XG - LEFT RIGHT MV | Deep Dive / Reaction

Hey everyone, my name is Cowboy and welcome back to my channel where I do deep dives and reactions to things that I love. And if you want to know more about me, I would watch my shooting star reaction deep dive video where I talk a whole lot about my background and what I'm trying to do with this channel, which is kind of like compile everything I know about watching XG and all of the reactions surrounding their content and trying to bring something more to the table for people wanting to learn more about these music videos. so just something different from the usual reaction stuff so today i'm gonna do left right which is of course they're possibly their second best song and just before i go jump into the video i just want to say i'm kind of amazed that this came out so soon after shooting star which was already kind of like a mind-blowing comeback january last year and then the performance video for left right came out giving us a little taste of how good the r&b was gonna be and then music video came out and it was just chef's kiss just r&b perfection so i'm not gonna make this intro any longer than it absolutely has to and i'm gonna go right into
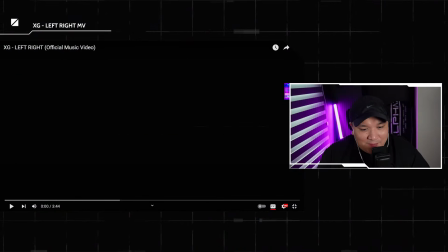1:01 the music obviously i'm gonna pull up my notes and let's get started on left right
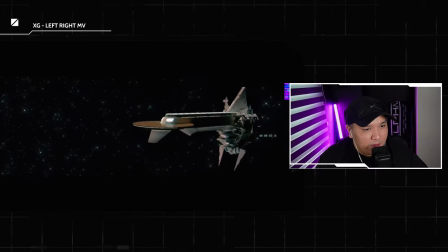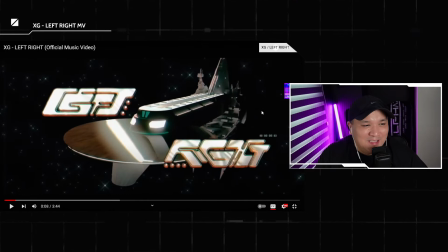1:15 so first of all yeah pause warning obviously um i really like their use of the kind of like retro cg graphics cg graphics redundant computer graphics um obviously making use of something like star trek's enterprise
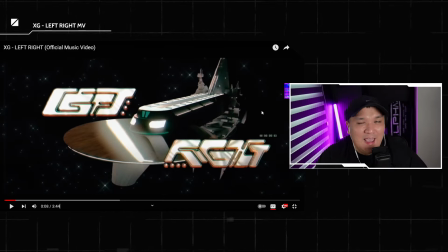1:32 where there's a saucer part of the spaceship and conveniently it doubles as their dancing space later on in the video so that's really cool i also want to point out the really cool typography that they made specifically just for this video and you know really 2000s
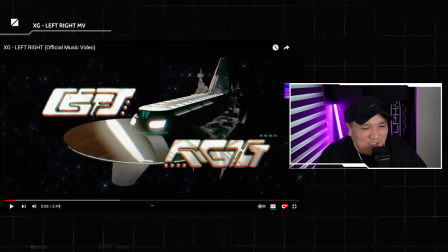1:48 retro Euro stylish type font and nice little detail here that I learned from another reactor there's seven dots here in the left right logo one two three four five six seven obviously seven members really nice attention to detail of course as befitting of XG I
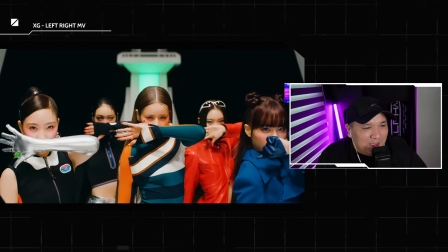2:09 love this opening move especially when the when
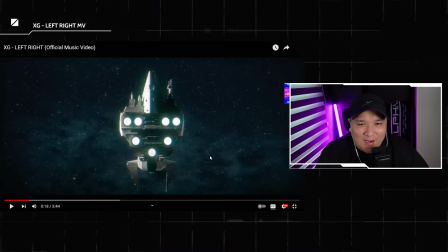2:16 the dance starts with harvey popping up from the floor and then going right into the turning move and she's just so consistently turning very smoothly in the choreography that's really cool that's that's a really nice move also just saying hi and bye see you later
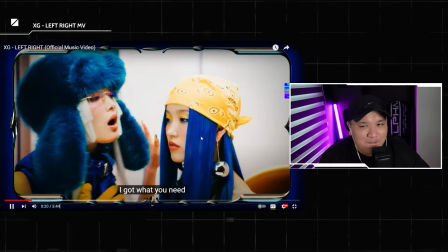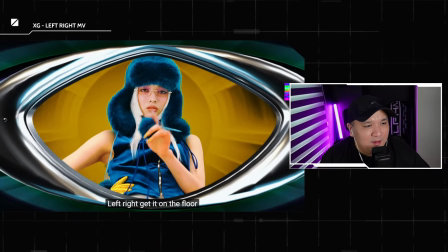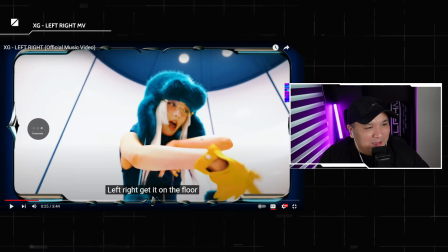2:45 okay so before i react to this particular scene i really love that a lot of
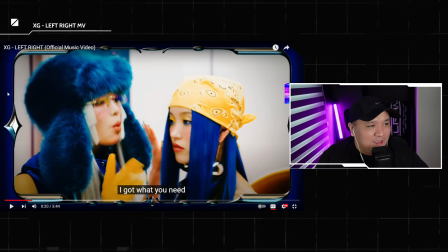2:50 these shots in the music video come with this like retro more kind of retro-y graphics on the sides on the borders it comes it like
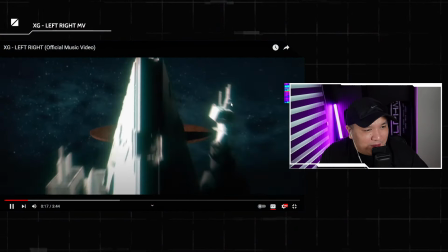3:01 at the starting shot it frames the shot as a kind of
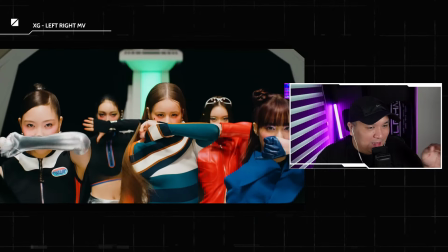3:07 zoom in into the group right there and then they use it a lot in the rest of the video to kind of frame the action another cool detail in addition
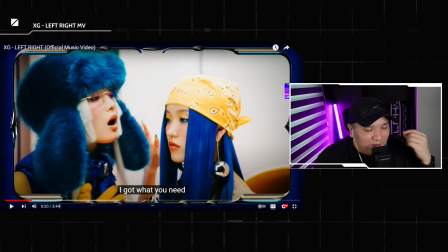3:14 to their kind of retro clothes all of all of the jewelry that they're wearing are the rings and the earrings here on chisa and like even the the pom-poms on this hat the fuzzy hat that jorian is wearing they're all spheres kind of i guess kind of like early hints at
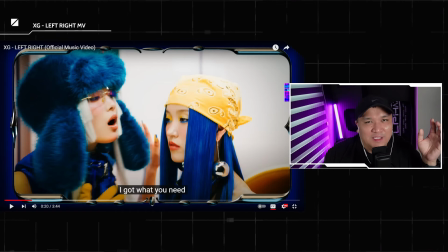3:31 the whole alien concept where spheres glow up they're coming to earth on the spaceship really really nice attention to detail also the color blocking and in during and cheese's scenes yellow and blue and then cheese's eyeshadow like
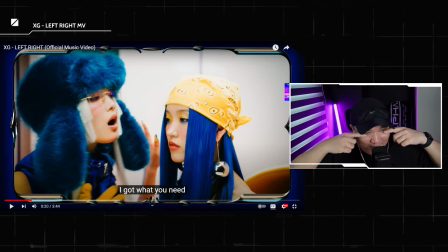3:46 yellow with the blue like um eyeliner who does that that's so sick Anyway,
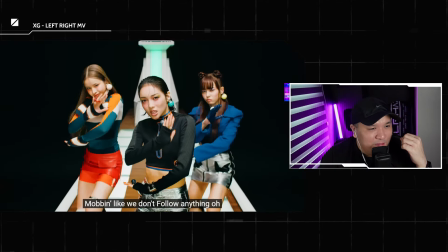3:54 I love the retro kind of spy-ish vibe of their costumes.
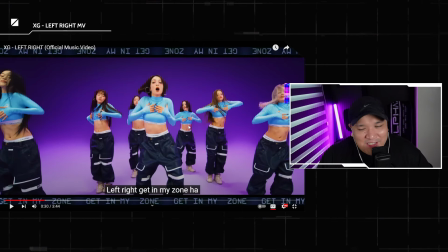4:01 I love the outfits. Okay, so this shot, when it came up, like, you were so ready to think about the whole video. It's kind of like this retro thing.